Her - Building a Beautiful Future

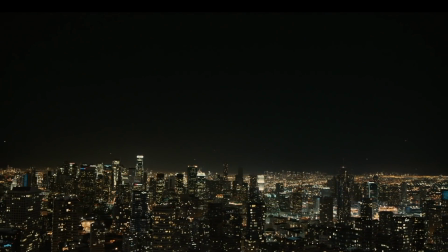[0:11]
There's a cynicism that seeped its way into the majority of modern science fiction.
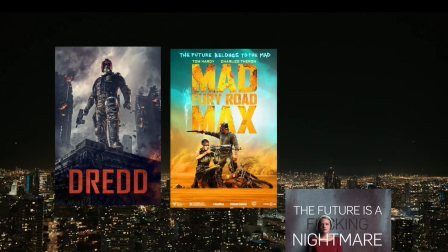[0:16]
Our futures have become dystopian, apocalyptic, totalitarian, and not much else.
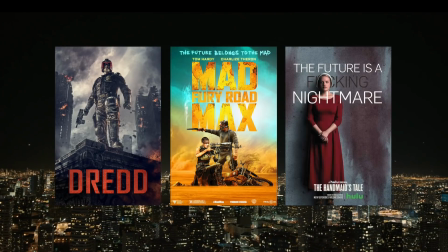[0:21]
That sense of optimism that's so integral to the genre is rare to find these days,
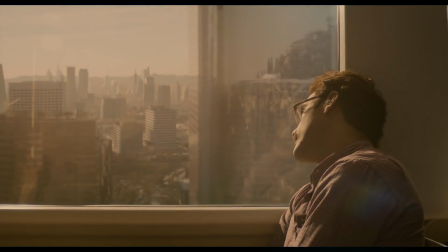[0:25]
which is why Spike Jones' portrayal of a brighter future in his 2013 sci-fi love story, Her, was so refreshing.
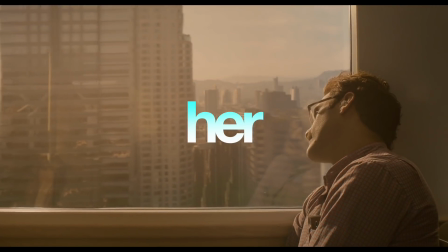[0:32]
It brought a humanity and a warmth back to technology, and depicted a time not too distant from our own that's worth aspiring to.
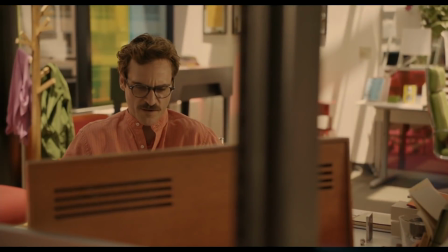[0:39]
And one of the driving forces behind this lighter vision of the future was production designer K.K.
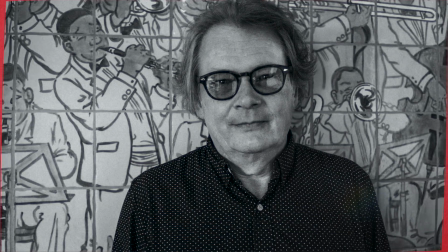[0:44]
Barrett.
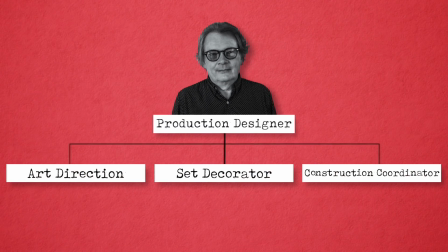[0:44]
And if you're not familiar with the role of a production designer, they're essentially the head of the various departments that are all responsible for helping to define a uniform visual aesthetic for the film.
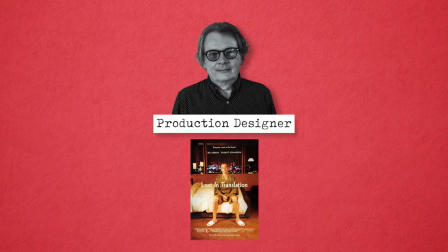[0:53]
K.K. has worked on a number of Spike Jonze projects, as well as Sofia Coppola's Lost in Translation, which is another link that makes that film such a great companion piece to her.
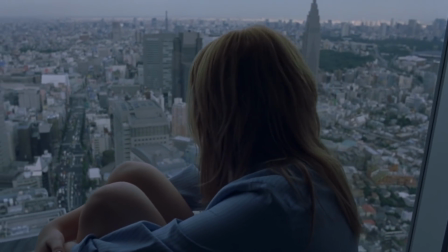[1:01]
And his approach to capturing Tokyo's vast technological playground in that film was same when designing this futuristic Los Angeles.
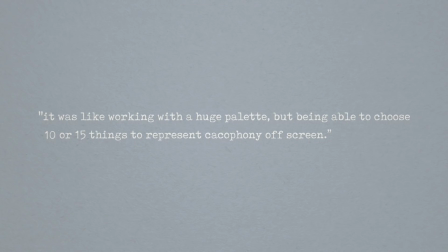[1:08]
He said it was all about choosing the right fragments of this massive available palette to represent cacophony off-screen.
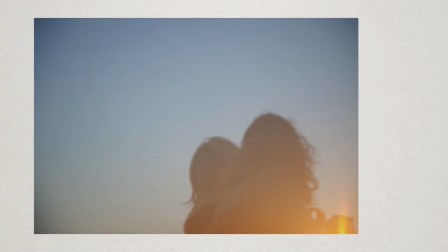[1:14]
A visual theme inspired by Japanese photographer Rinko Kawauchi, whose images illustrate everyday life through these quiet slivers of a much larger narrative,
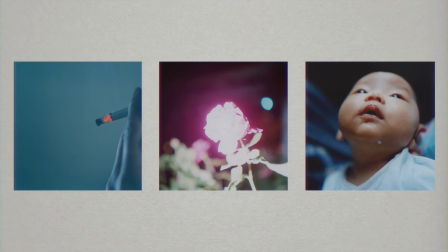[1:22]
with the goal being to build a future that's rich and distinct that still leaves much to the imagination.
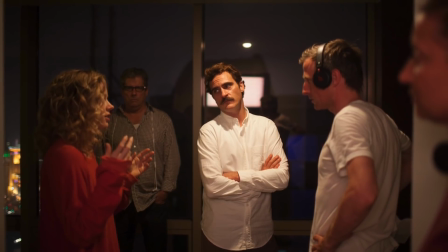[1:27]
You give the world a parallel story of its own that informs the characters as much as the dialogue, conveying the bigger picture in as little as five or six set pieces.
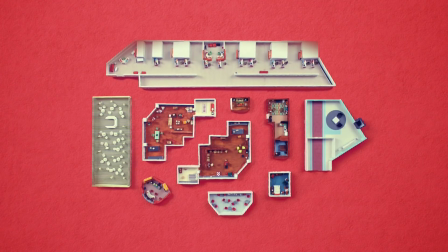[1:35]
And to achieve that same sense of scale of Lost in Translation's urban landscapes,
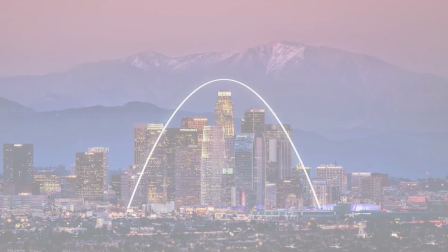[1:39]
they took LA's modest, parabolic skyline and augmented it with CG composites of Shanghainese skyscrapers,
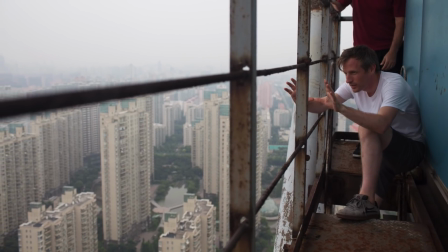[1:46]
creating an amalgamation of downtown Los Angeles and Shanghai's hyper-modern Pudong district,
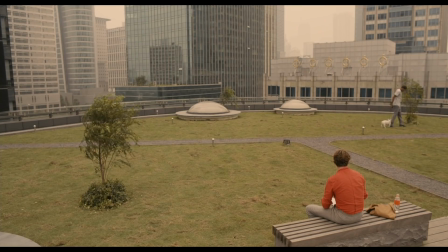[1:50]
where the majority of Hurl was filmed. And collaging these two cities via visual effects allowed the LA exteriors to match the density the footage shot in Shanghai.
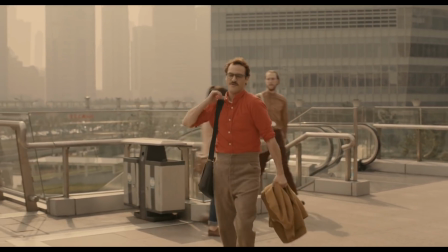[1:58]
So in montage, we can cut from the Lu Xiaozui pedestrian bridge in Shanghai to this shot outside the Disney Concert Hall in LA,
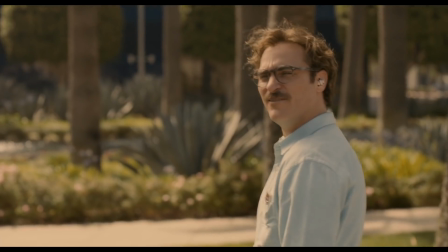[2:05]
to the Shanghai LA hybrid composite skyline, to the CG 747 art installation outside the Pacific Design Center,
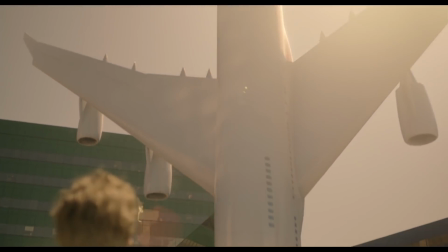[2:11]
all without breaking the illusion that this is one single seamless sprawling future metropolis.
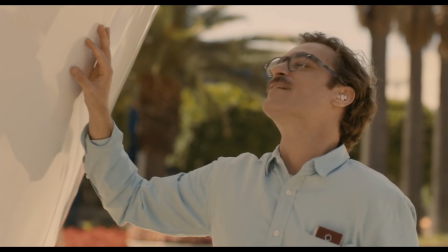[2:17]
But not all the city was manipulated with VFX.
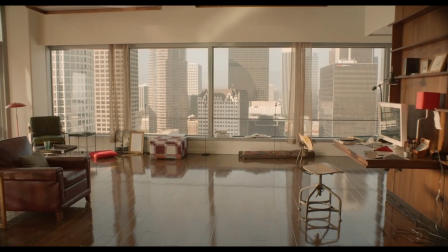[2:20]
Both Theodore and Amy's homes, which are just redressed versions of the same apartment filmed on location at the Watermark Tower, have windows facing northeastward into LA's financial district. And it's an honest view of the city that just appears more dense than it actually is due to the overlapping nature of those few buildings.
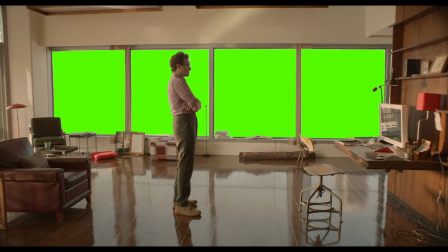[2:34]
And the decision was made to forgo green screen windows so that cinematographer Hoi Tevon Hoitema could install
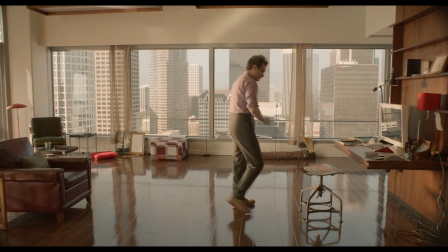[2:40]
large mirrors on the helicopter platforms of the adjacent buildings to bounce back sunlight into the apartment,
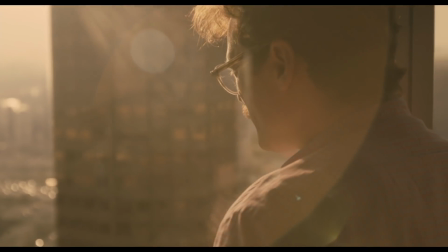[2:46]
giving it a much warmer, more naturalistic quality than what could have been done on an isolated set.
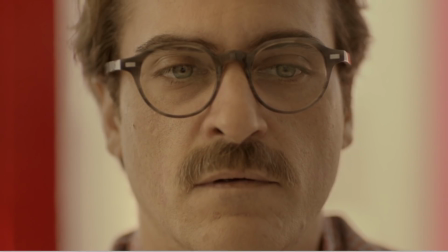[2:50]
And Herr does away with all the cold, monochromatic tones typically associated with the future in favor of a Jamba Juice-inspired aesthetic,
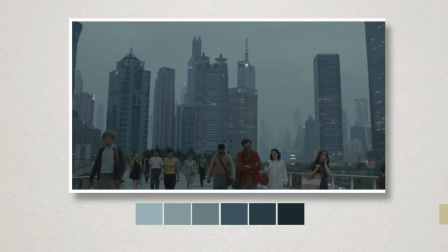[2:58]
with blue tones being very sparse, and usually a soft, desaturated shade as you can see here at the beach,
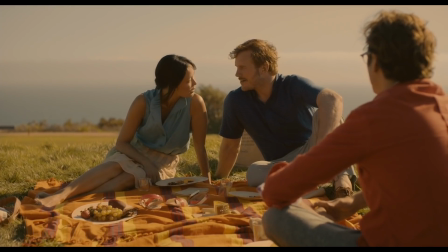[3:03]
or here at Catalina Island, with the colors of the sky and the ocean being completely washed out.
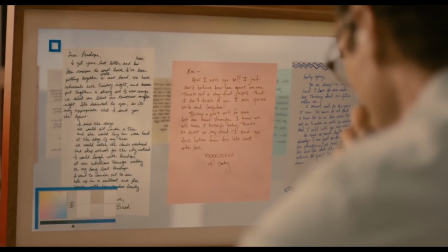[3:08]
Even light emitted from computer monitors and phones is much warmer and more inviting than what's commonly used in film.
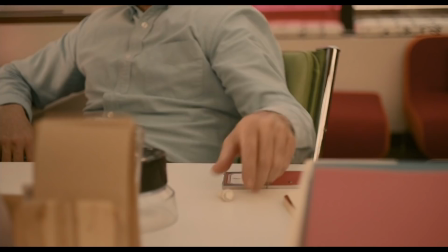[3:14]
And there's a textural property to the technology of her that you don't often see in sci-fi. With its paper and cloth and wood and glass,
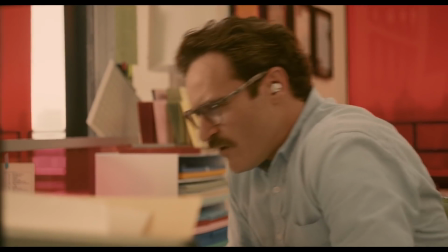[3:21]
pastels and incandescent bulbs, technology advanced to the point where it no longer needs to prove its sophistication in its design,
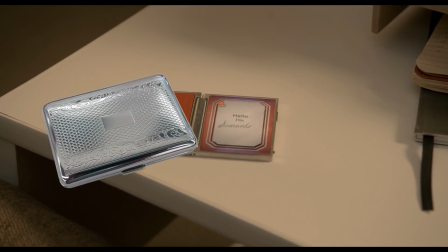[3:28]
with cell phones looking less like sleek Apple products and more like a cigarette case or a business card holder from the 20s.
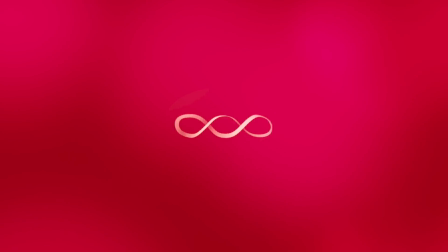[3:34]
The computers, which are made up of wood and canvas with no mouse or keyboard, are more akin to a framed piece of artwork than a window into digital entertainment.
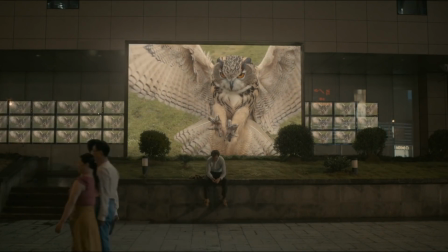[3:42]
Advertising is textless, brandless, and visually subjective. Life exists on elevated walkways outside of billboards and traffic,
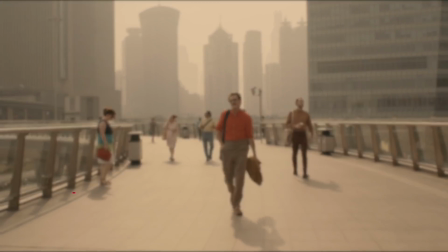[3:50]
or any cars for that matter. it's a simpler future and that's also reflected in the costume design especially with Theodore's wardrobe.
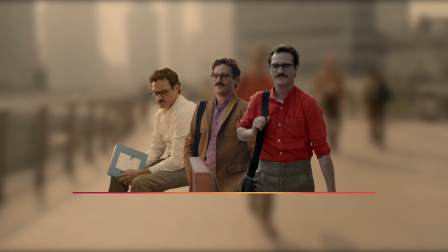[3:56]
With its absence of denim and collars, belts, ties and baseball caps, it's a subtle evolution of fashion that draws more from the past as fashion trends often do.
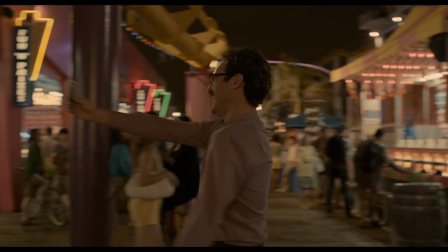[4:05]
And that's what I love so much about her. Rather than trying to forecast innovation or technological progress, it draws from the past to be more relatable in the present.
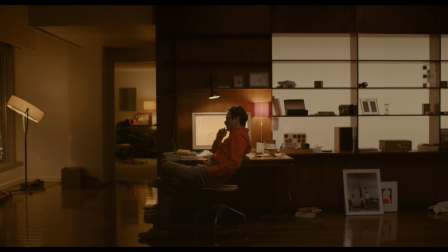[4:14]
A vintage quality that makes you feel almost nostalgic for the future.